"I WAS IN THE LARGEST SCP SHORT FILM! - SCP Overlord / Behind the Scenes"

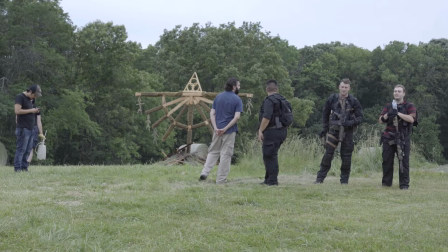972s
So this field, 30 minutes before the shot, was entirely tall grass. And they had mown a little circle around the effigy to make it look, you know,
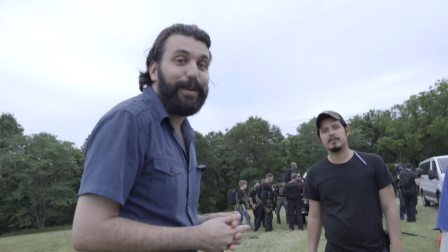981s
kind of cool. but it ended up being I feel like a better more well
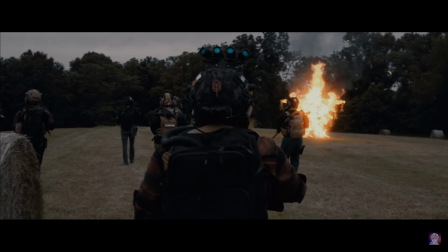987s
composed shot with the hay bales in the background it almost is like it added a more higher level of depth to the shot
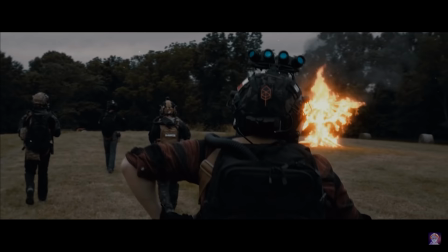993s
and what's funny is that there's people that have commented that they are CG
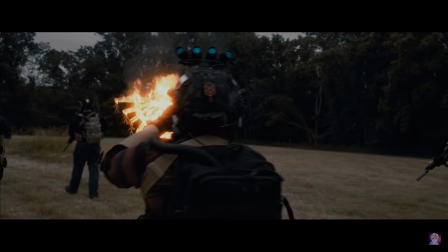997s
hay bales why would we add in the hay bales afterwards
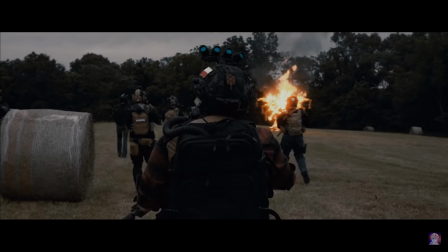1002s
in CG I don't understand but uh somebody thought that those
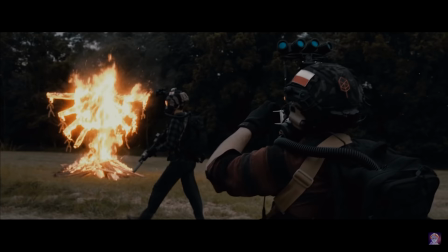1007s
were CG hay bales yeah what What's cool about the shot is that although Steven was only seeing,
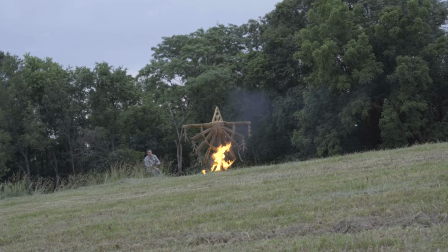1012s
or the camera was only really looking at about half of the whole squad, the rest of the squad was also walking on the other side of the camera.
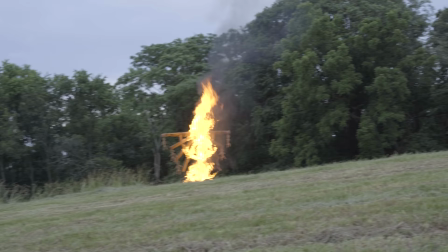1020s
So Steven could choose and pick whichever angle he wanted, and just whoever happened to get into the shot got into the shot.
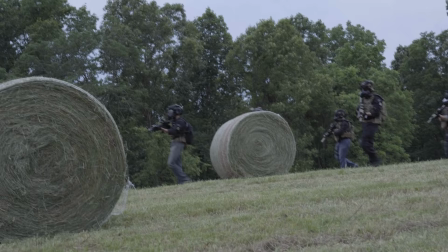1027s
It's also made it really natural because then the formation was better formed, I guess,
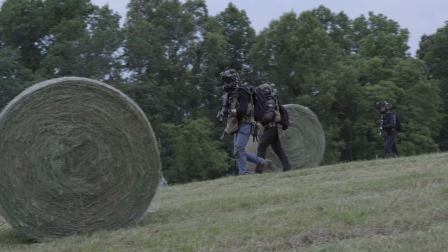1034s
because it was an actual formation. if half the formation wasn't there behind the camera,
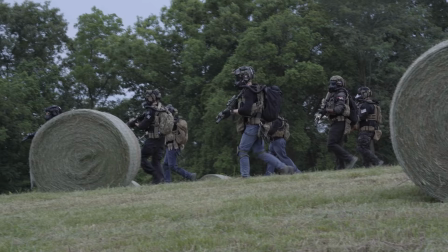1038s
then it'd be kind of weird for the other dudes who were on camera to figure out where they would need to go in that
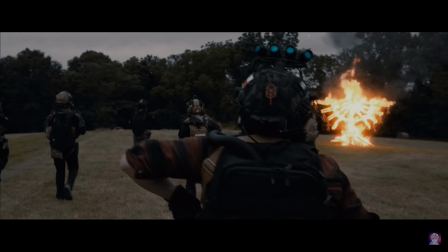1043s
half formation. So although the shot just contains Kalinske and some of the other operators, it's actually containing all of us behind the camera,
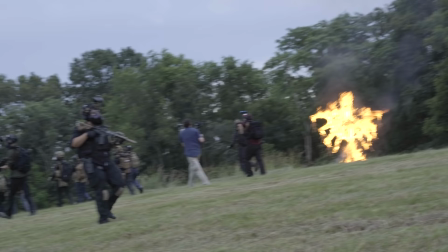1052s
making Kalinske, if he glances to the left, he's going to be glancing at one of the operators that's walking beside him.
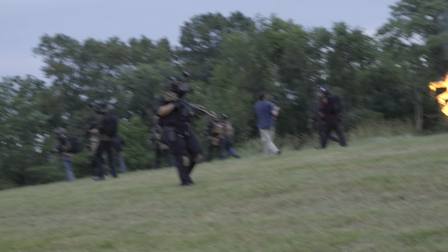1058s
So just to add that extra little level of realism into the shot. Day one, a few discrepancies, But this is the most important shot and we have
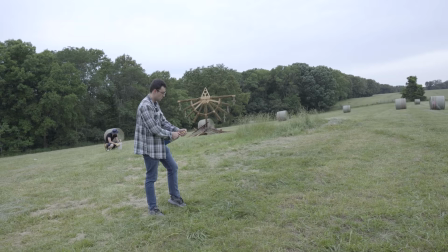1068s
probably the best lighting conditions right now and I'm really thrilled about it. This will look really good, especially against all this green. So right now we're just really hoping I wouldn't waste it.
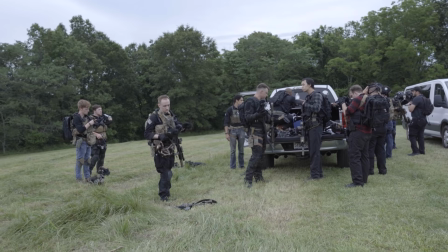1082s Just making sure it works. Uh, yeah. Get your gear on.
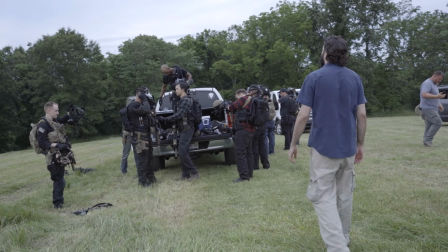1087s So I can move the truck. I'll wait for them. Oh yeah.
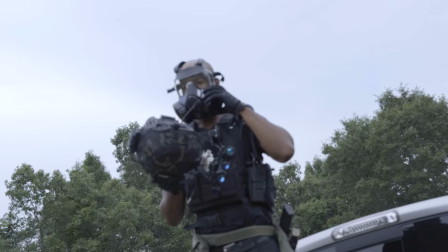1094s What if it doesn't set up right away? What if it takes forever to wind up? I know a lot of shit.
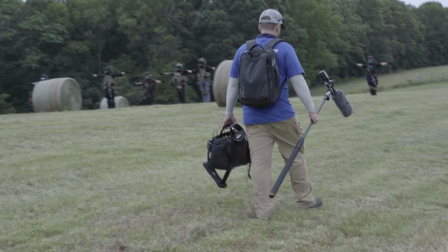1103s I would just take a picture of the safe and there's just a picture of the... Five, four, three, two, one.
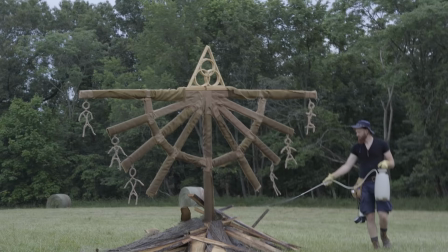1112s We're good.
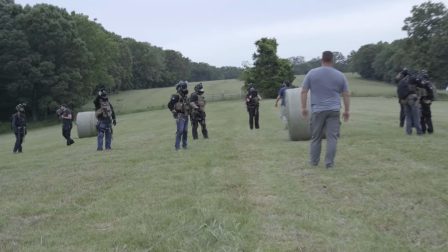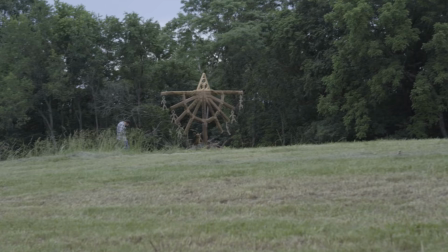1119s Can you breathe? Good. Who has the fire extinguishers?
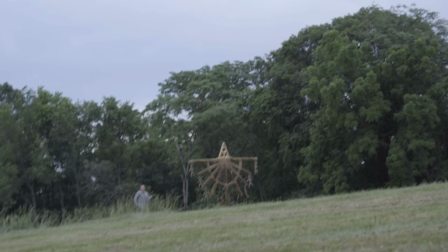1125s Kyle, tell me when you're ready. Ready! I'll cue you.
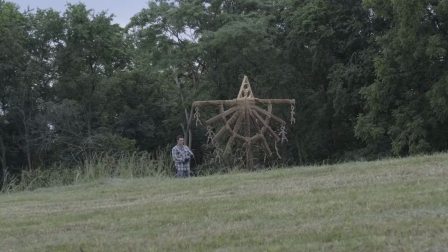1132s Hold on.
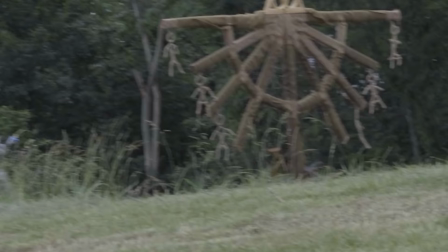1136s We're good. Do it! Light it up.
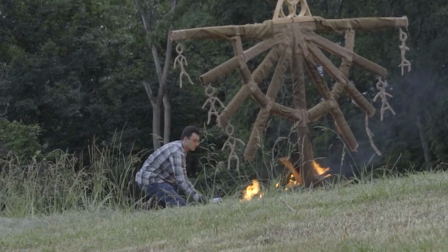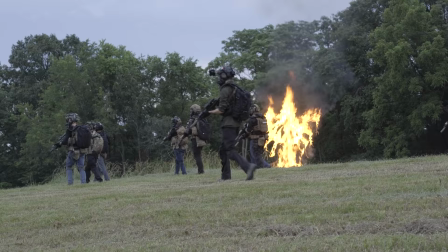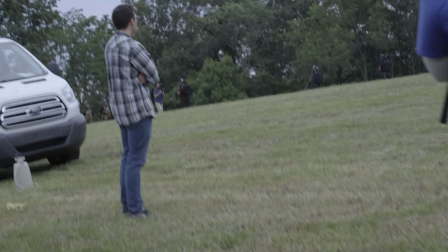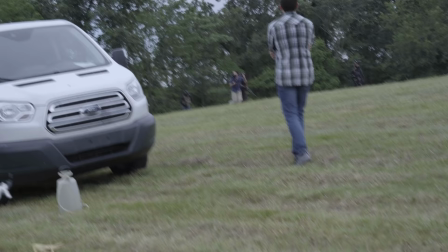1158s And cut. Alright, let's run back. Let's get back. Go, go, go!
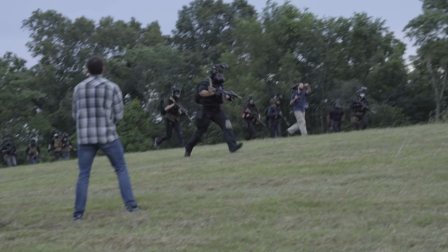1165s Reset! Reset! Karen, Ty, I need you guys over there! Reset, reset!
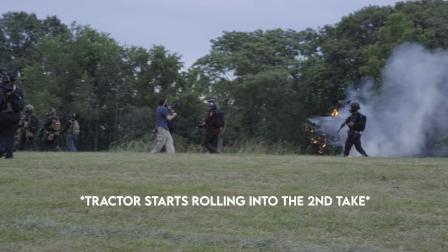1170s Fuck the slate, don't worry about it! Please stop, tractor, please stop!
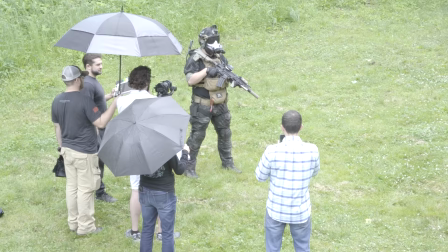1178s I think he's framing it so it works.
After our first day of doing the forest scene and the effigy scene, I was destroyed.
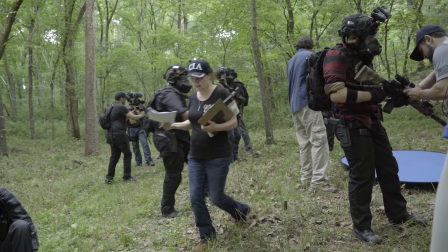1187s
I don't really exactly remember, but as per my recordings that I'm about to show you, I think I was destroyed from this day. Alright, so it's day two now. So you might notice that the camera quality is slightly different. That's primarily because I had to switch cameras. When I was upstairs in the cold, dry environment, this camera got really, really cold and dry. But now it started raining outside. So now this camera is super, super foggy.